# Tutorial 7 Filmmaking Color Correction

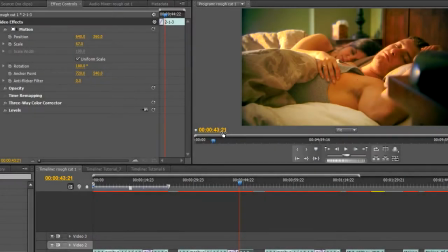Alright, welcome to tutorial number 7. This is actually a continuation of the previous tutorial, number 6, which, if you haven't seen it, I suggest you go back to it
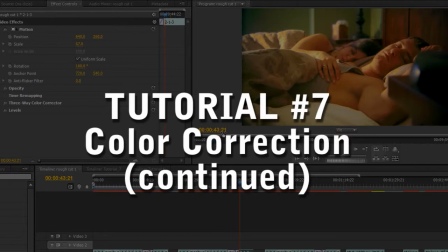and watch it prior to watching this one. Or, in fact, actually watch all of my tutorials, since I kind of go
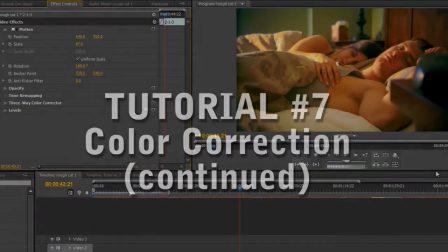from the basics kind of into more and more kind of advanced techniques with each tutorial.
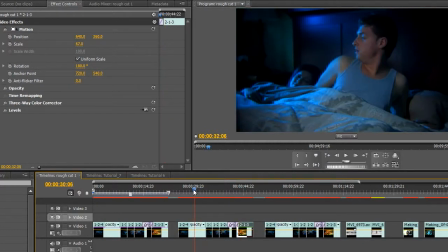Anyway, so we're basically going to continue doing color correction on this music video that I'm working. So on this night version of the shot, I'm kind of happy with what I was able to really achieve right there on the set.
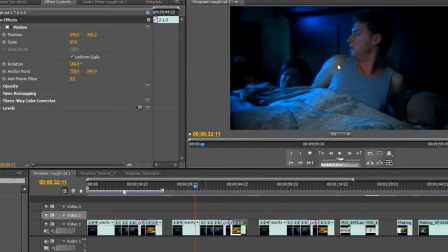I guess what I do want to just change is I want to make it even more drastic, even more kind of just dramatic, I guess, looking kind of more stylized. So I want to kind of just, you know, black out all of this, just crash all those blacks there.
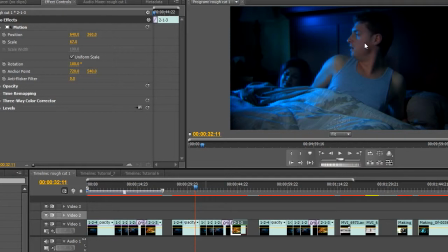So you don't see any of it, and also, just play around more with the levels. But overall, the colors of it, I'm okay. So again, I'm gonna go to my video effects, adjust levels.
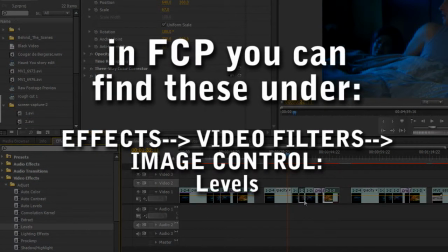I'll drag and drop it onto the clip,
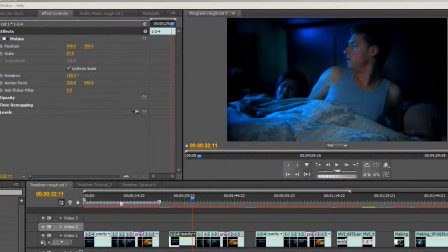and then I'm gonna play around with it up here. Levels. Click the settings for it.
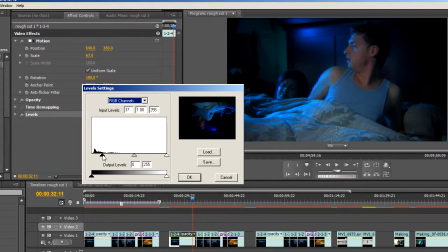And I'll just crash it a lot, and then I'll take the midtones and kind of bring them back up. Maybe then too much there.
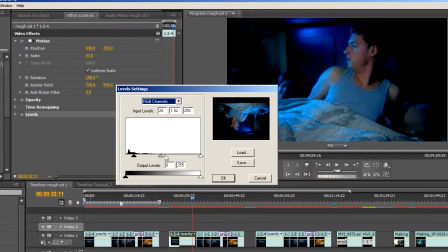There, maybe a little too much. Like that, okay.
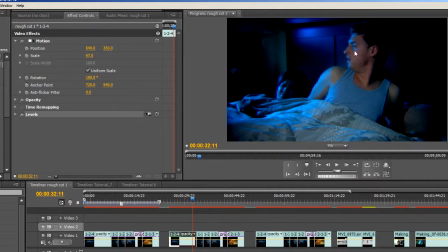And one thing you'll notice is whenever you basically increase the contrast in your shot, the saturation goes up too.
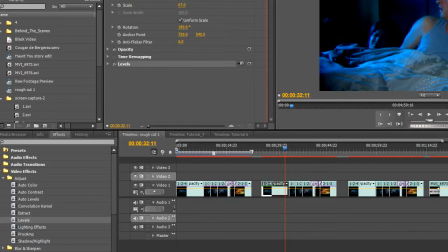So it's good practice then to kind of, unless you really want these kind of crazy popping colors, but if you don't want that, then you can go to your, again, color correction tools and pick the
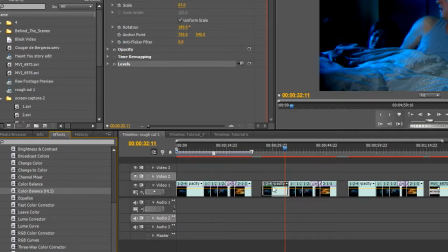color balance HLS, which stands for hue, lightness, and then saturation.
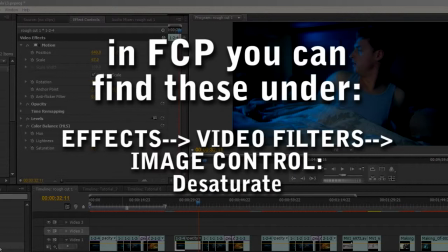And basically here,
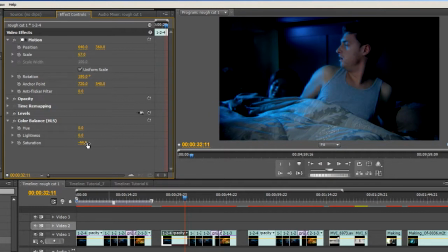we'll just take the saturation and just kind of tone it down so it looks a bit more realistic and a bit less jarring. And that's it. And that's pretty much maybe I desaturated too much, maybe to like 40, so you can still see the blue in there.
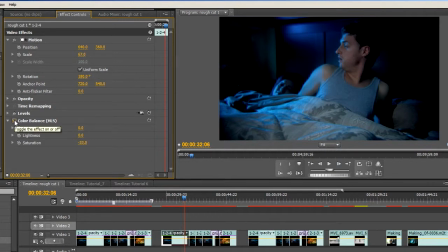It's not too bluish. And this is how it looked before, and this is how it looks after. So, before.
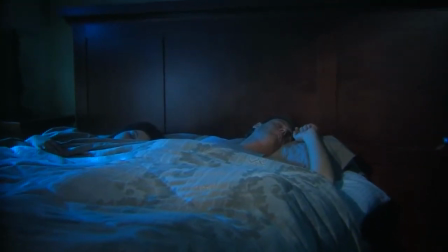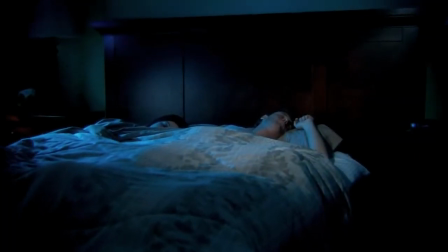And after. So this kind of makes the shot look more dramatic.
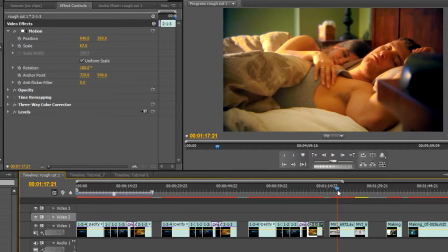Alright, I'll show you guys one more example, which is this shot up here.
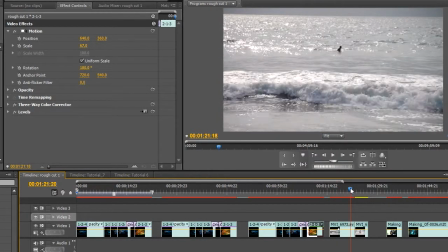This is actually from a documentary that I shot recently in South America. It's in Ecuador on the coast of the Pacific, about this little surfing town called Montañita. You can check out the trailer by following the link, or you can find the link in the description of this video.
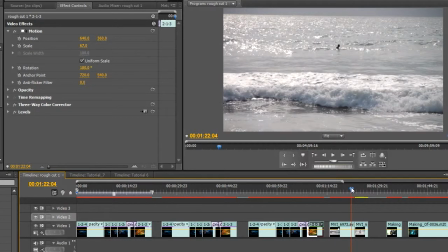Basically, this shot is it's like, you know, I guess most of the time when you're shooting documentaries, you're just out there in real locations, so you don't really have the luxury of doing any kind of set design or art direction. So in this case, it's just neutral kind of colors and just one surfer out there just kind of relaxing in the water.
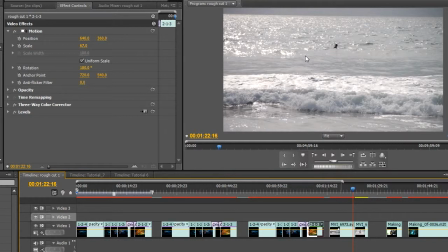But I knew that I wanted to get this kind of a nice, almost a sunset kind of a look to this shot. It was just kind of nice because, you know, usually the water was crowded with other surfers, and I happened to get this one guy all alone in the water in the waves. So I took that opportunity and I shot into the sun.